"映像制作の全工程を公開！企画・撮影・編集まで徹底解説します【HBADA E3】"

撮影時のカメラワークとしてプッシュインで全てを撮影しているので徐々に近づくことで始まり感を出すことも意識しています
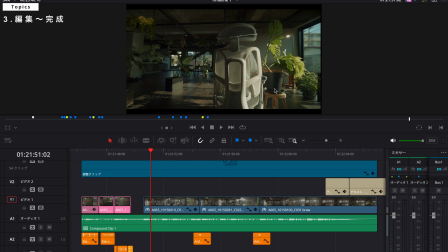8:10 次にメインカットの3つはちょうど椅子の横に配置した観葉植物の葉っぱで
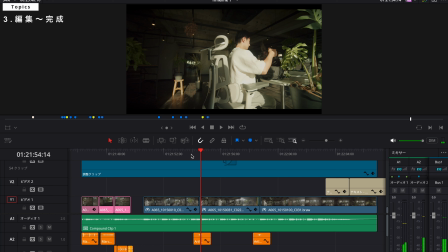8:16 画面が隠れるタイミングまでを使用し次のカットも葉っぱから出た場所から始めるように繋いでいます
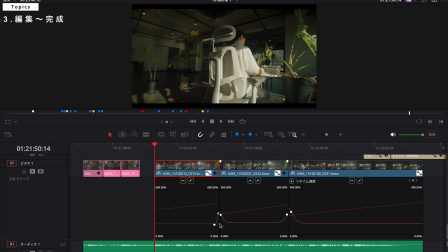8:22 特にエフェクトなどは使用せずカットの終わりと繋がった後のカットの始まりをスピードランプを使ってスピードを上げて繋がりを違和感なく編集をしています
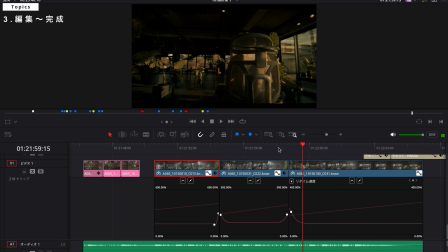8:31 次のカットの繋がりも全く同じですあとは最後にカメラが引いていくのに合わせてキャッチコピーそしてブランド名を表示して終了
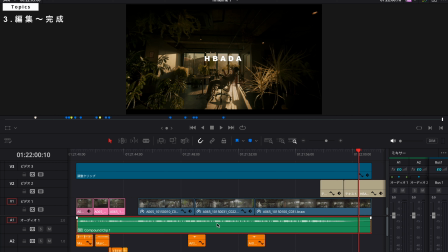8:39 また今回はもともと映像の尺は20秒程度と決めていたんですが長さがちょうどいいBGMってなかなかないのでダビンチ上でBGMを違和感なく尺が合うように編集をしていますこの方法は任意の長さに違和感なく尺を伸ばしたり短くしたりできるので非常に重宝します
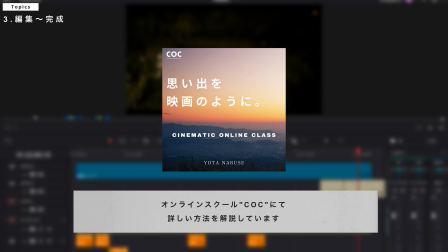8:57 こちらの編集方法については長くなってしまうのでオンラインスクールの中で解説しているのでぜひそちらをご覧ください
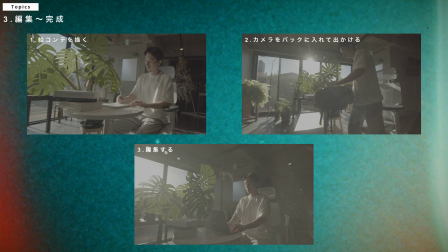9:04 そしてカラーグレーディングについてですが今回のメインカット3つはほとんど同じ時間帯で撮影をしていますが1つ目のカットの絵コンテを描くシーンそして2つ目のカットのカメラをバックパックに入れて出かけるシーンと3つ目の編集シーンは時間帯を違うように見せたかったので
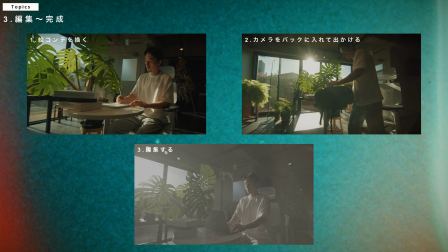9:21 1つ目と2つ目は日中3つ目は夕方のように見せるカラーグレーディングを行いました
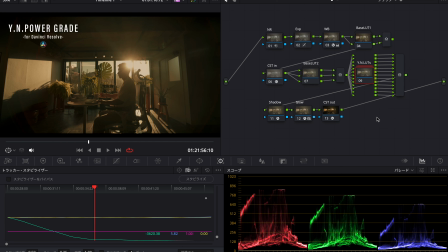9:26 今回は全てのカットにワイヤルパーグレードを使い元々入っているラットを使い分けて印象を変えていますこちらも概要欄に貼っておくのでぜひチェックしてみてくださいそれではここまでを踏まえた上で完成した作品を見ていきましょう
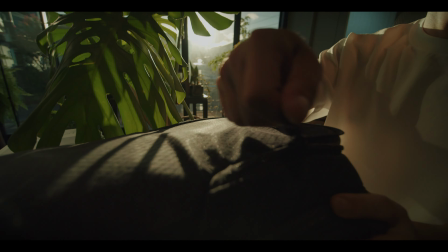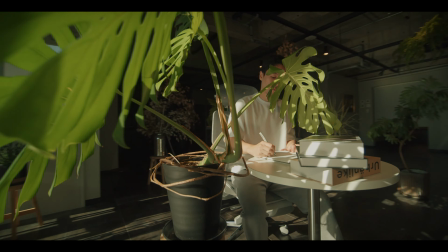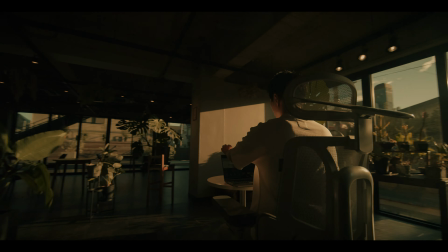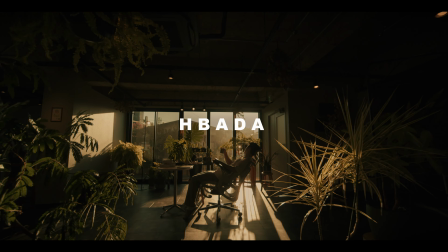はいいかがでしたでしょうか今回は企画から撮影編集までの流れをざっくりと解説しました企画構成について深掘りした考え方やカットを切り替える基準など細かいテクニックについてはオンラインスクールで解説をしているのでぜひお待ちしておりますそれではまた次回の動画でお会いしましょう